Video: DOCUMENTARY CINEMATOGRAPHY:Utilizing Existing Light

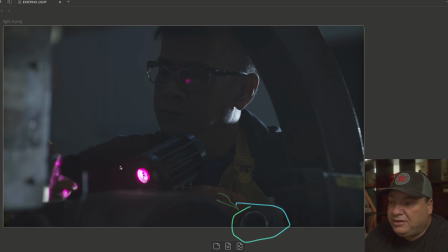(12:32)
You can see all that stuff. So you can still see detail, just not a whole lot of detail. But, it's still always important for me to be able to see the person. If they're completely silhouetted, it just wouldn't make any sense unless, the only purpose that you want to see this is for this light, which is really cool.
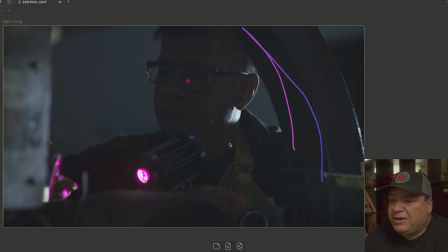(12:49)
Now you see this arch right here as well. That's part of the equipment. And if I go back, because I just want to kind of just show you what the close-up looked like.
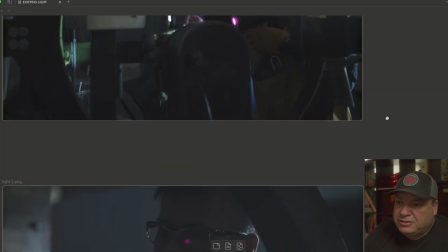(12:56)
If I go back up here to this shot, this kind of
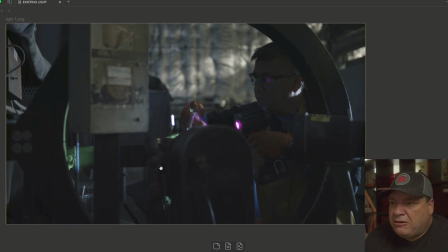(13:04)
informed my decision on how I wanted to frame it. Because this is another important thing. Aside from finding the light is also finding your framing. You want something to look nice and pleasing to the eye. So as you can see, everything kind of converges to the center right here. You've got him looking that way.
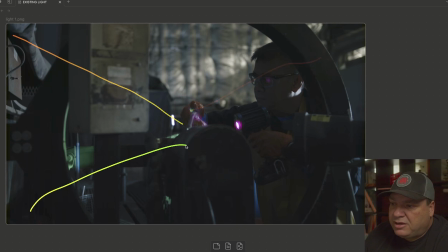(13:22)
You've got these details that go this way. You can kind of see there's a nice composition coming in. You've got this piece of the equipment that's here in the foreground. You have this circular piece. Wow, that's a really good circle. You've got the circular piece that goes around that frames them again.
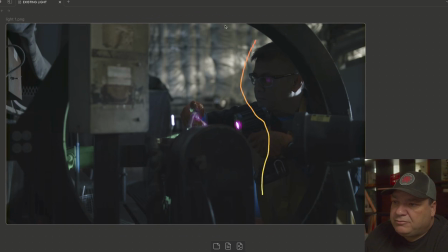(13:39)
And then, you've got him just on one of the, well, if you divide it up in thirds, there's 1/3, the middle third, and then the left third. So you've got everything kind of divided up. And that's what I'm looking for.
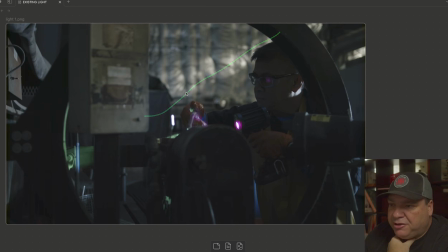(13:53)
The light is coming in at an angle. Everything's kind of coming in to make your eye go to this, and hopefully you're looking at him while he's doing his work. Again, you've got that light. I really like drawing circles. It's a lot of fun. Things that I don't like is this right here.
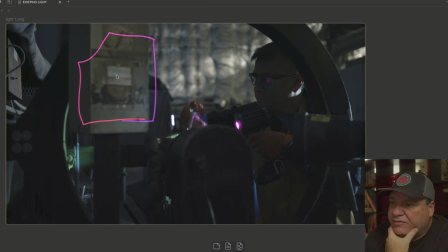(14:09)
I am really not a big fan of this piece of the the equation. You can't always do anything about it. And that's, again, we're talking about luxury. You don't always have the luxury of getting everything in or out of the shot that you want. In post, I might do something like I might remove this digitally somehow.
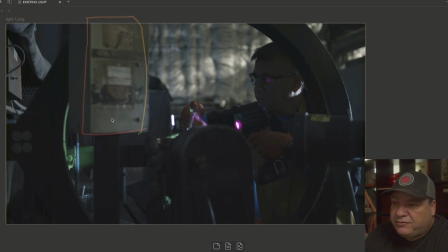(14:28)
You can do all that kind of stuff now. You can mask it out. You never know. Then again, it might actually play an important part of the scene. I was told I just need to make sure that I got this guy working, and that's what I did. As far as the rest of it, I tried to find the best shots that I could in the space that I had.
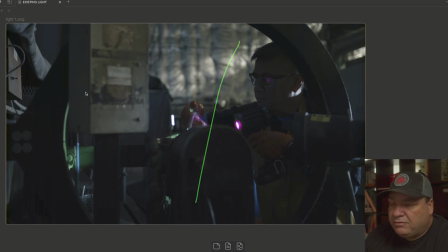(14:45)
I wanted a lot of depth, which I got right here, but I didn't have, the ability to get this necessarily out of the shot, except for the close up where you don't see it. So it could be something like you establish the situation. You establish the situation with the wide shot like this, and then you go in for the close up right here,
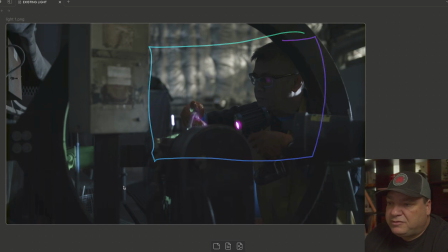(15:04)
and then you've taken care of both of those situations, and you're still telling your story. The importance always with all this kind of stuff is your story, right? You're trying to make sure that the audience understands what that story is and what's going on.
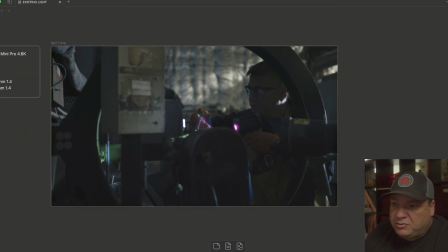(15:20)
And that's what I want to, really hit home as well, is like as cool as shots can be,
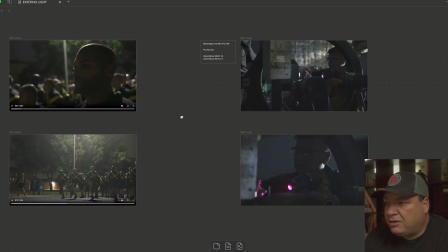(15:25)
and we all want to do this and get our fun and cool interesting shots. The other side of it is that you're trying to tell the story, and what is it that you can do to tell that. The other thing I want you to just take a notice of is, again, talking about framing and composition,
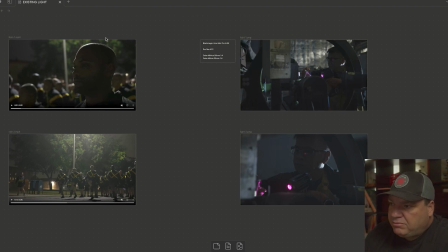(15:40)
is that you notice that each one of these shots is a composed shot that tells a story, but also, it does look nice from a distance. You've got this nice setup right here.
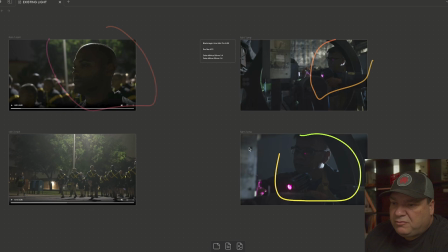(15:52)
You got this guy right here, this one, and the close-up as well. Those are all, again, something that it's pleasing. Hopefully it's not distracting. You don't want to pull your work away from the action that's happening.
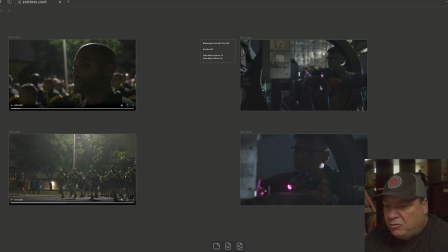(16:05)
Whether you're working with an actor or someone in a documentary, the important thing is the subject of the story and telling that story. So again, kind of the key points to remember is you want to make sure that you try and find a way to use the existing lighting that's there, that's in the situation. How do you use that light to help you tell the story? And also, don't forget about your framing, your composition. You want to use that as well. And in the end, don't forget, the important thing is the subject and what is the story that you're trying to convey, and what's the message.